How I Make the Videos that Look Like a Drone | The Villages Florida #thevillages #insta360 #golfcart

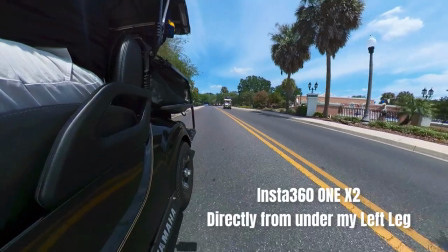4:37 here I just switched it to underneath my left leg protruding out to the driver's side of the golf cart.
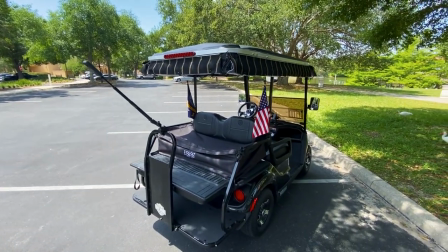4:47 The shot that a lot of people like is when I project it from back and it looks like the drone's
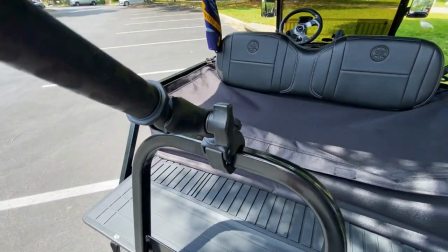4:52 chasing me so I mount it right here to the back of the grab bar in the back of the golf cart.
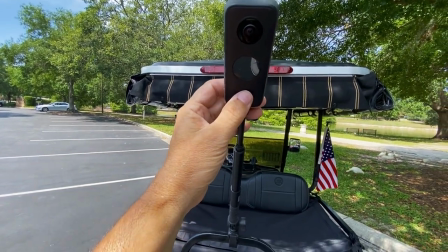4:59 Here's the Insta360. I'm going to turn it on.
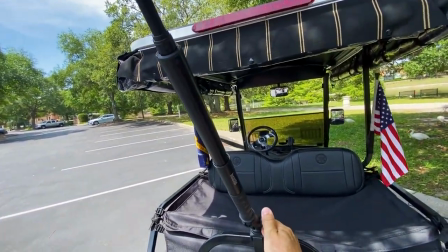5:05 Now we're starting to record and make sure everything's snug really good.
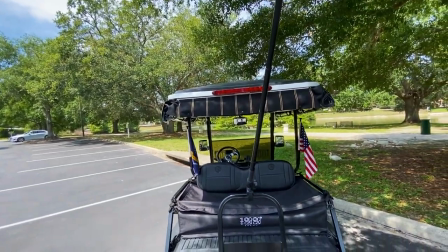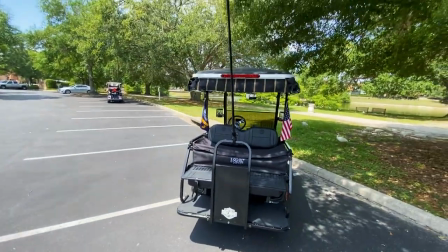5:16 One thing you want to do is you want to make sure your camera's the center as possible.
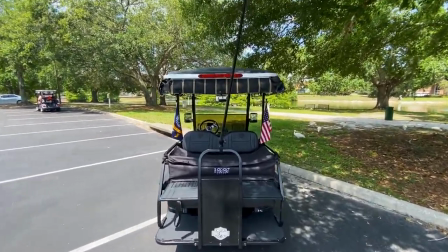5:21 I'm a little off there so I'm going to adjust it.
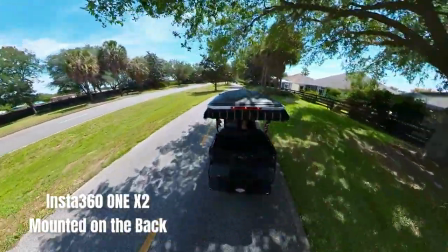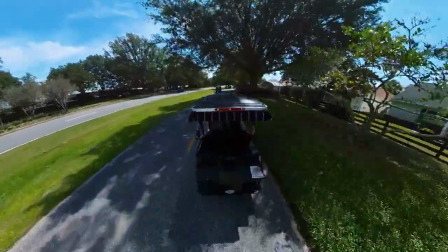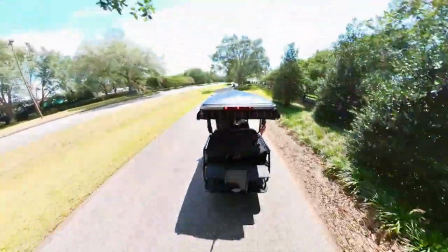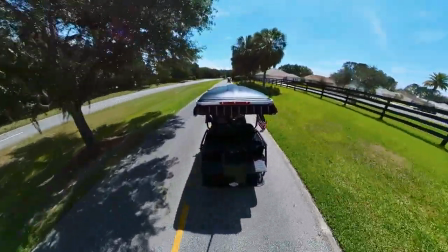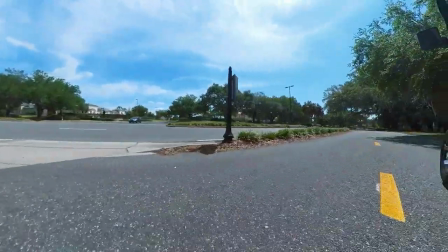6:09 Here I mounted it on the left rear corner of the golf cart.
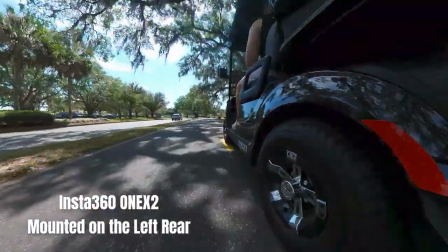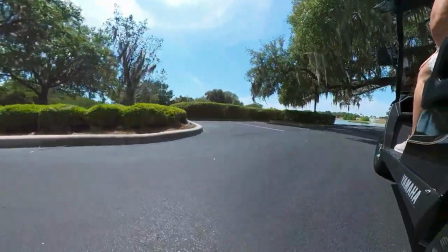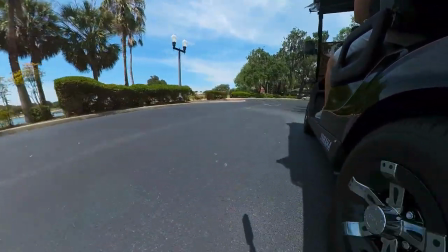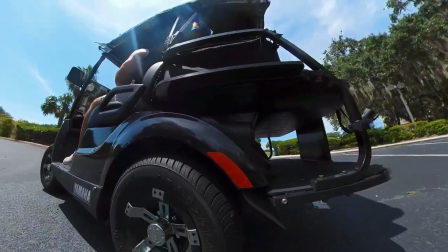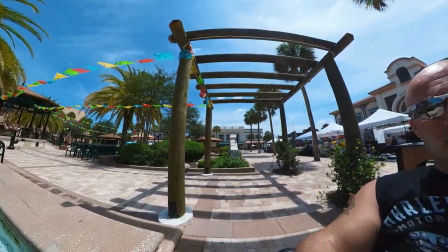6:48 all right so here i'm just going to walk around with the insta 360 stick and you know show you
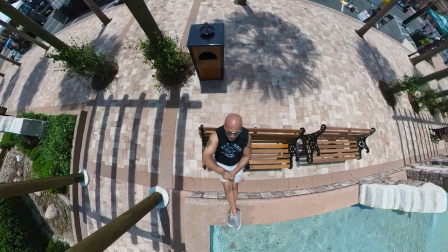6:56 what it's like just from a pedestrian point of view or sitting here on the bench for example
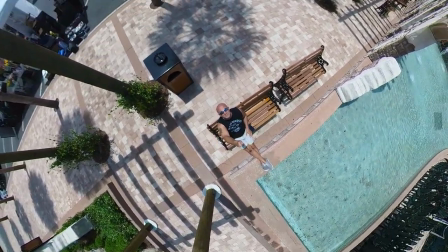7:05 and this stick is only i believe four foot
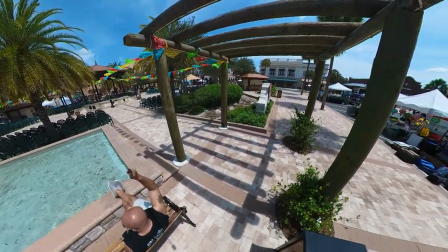7:12 gives the effect like it's way up there pretty cool
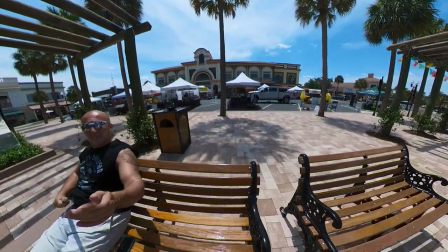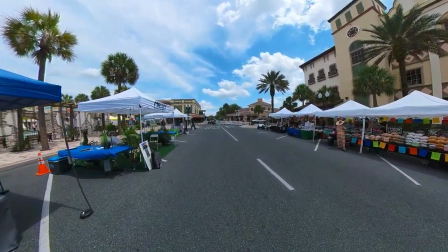7:25 by the way in case you're wondering i filmed this on cinco de mayo
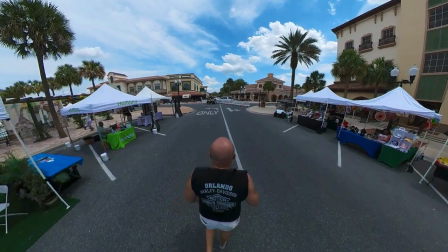7:32 may 5th 2023 so um here
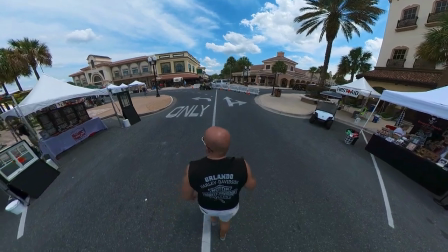7:38 there's getting ready to set up for this evening's you know events here
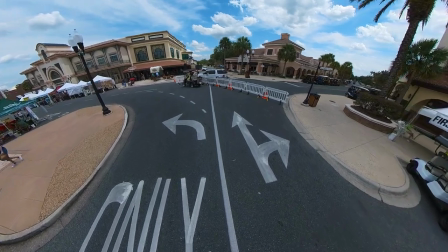7:43 at Spanish Springs so that's why the vendors are setting up but you don't see a lot of people here
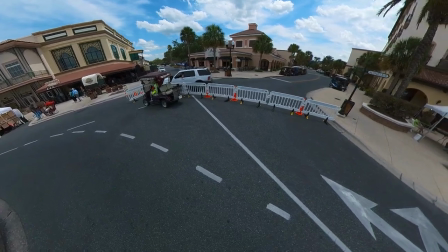7:48 yet it was a good time to kind of show off the Insta360
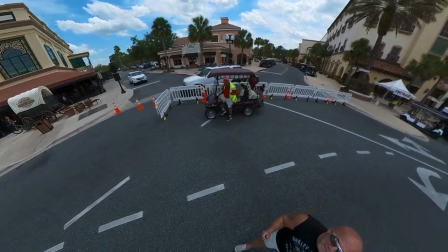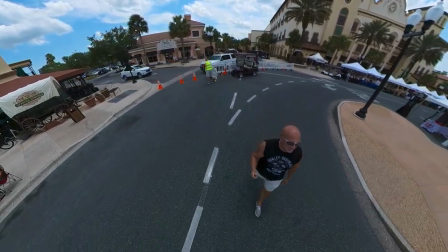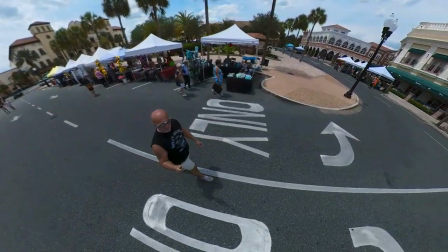8:04 and then as I'm walking around if I sling it over my shoulder it looks
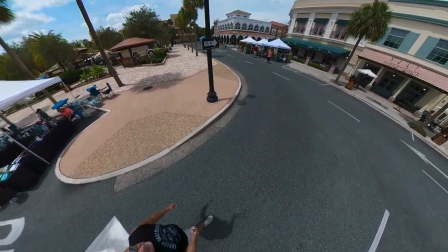8:10 like it's a drone flying behind me as I walk in
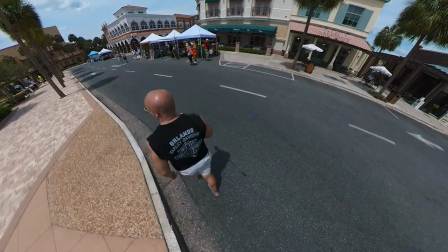8:17 front of me get different views pretty cool if you get an
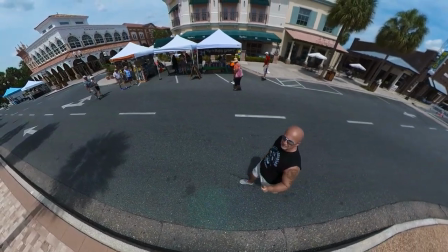8:23 insta 360 you know have fun experiment with it it's pretty cool so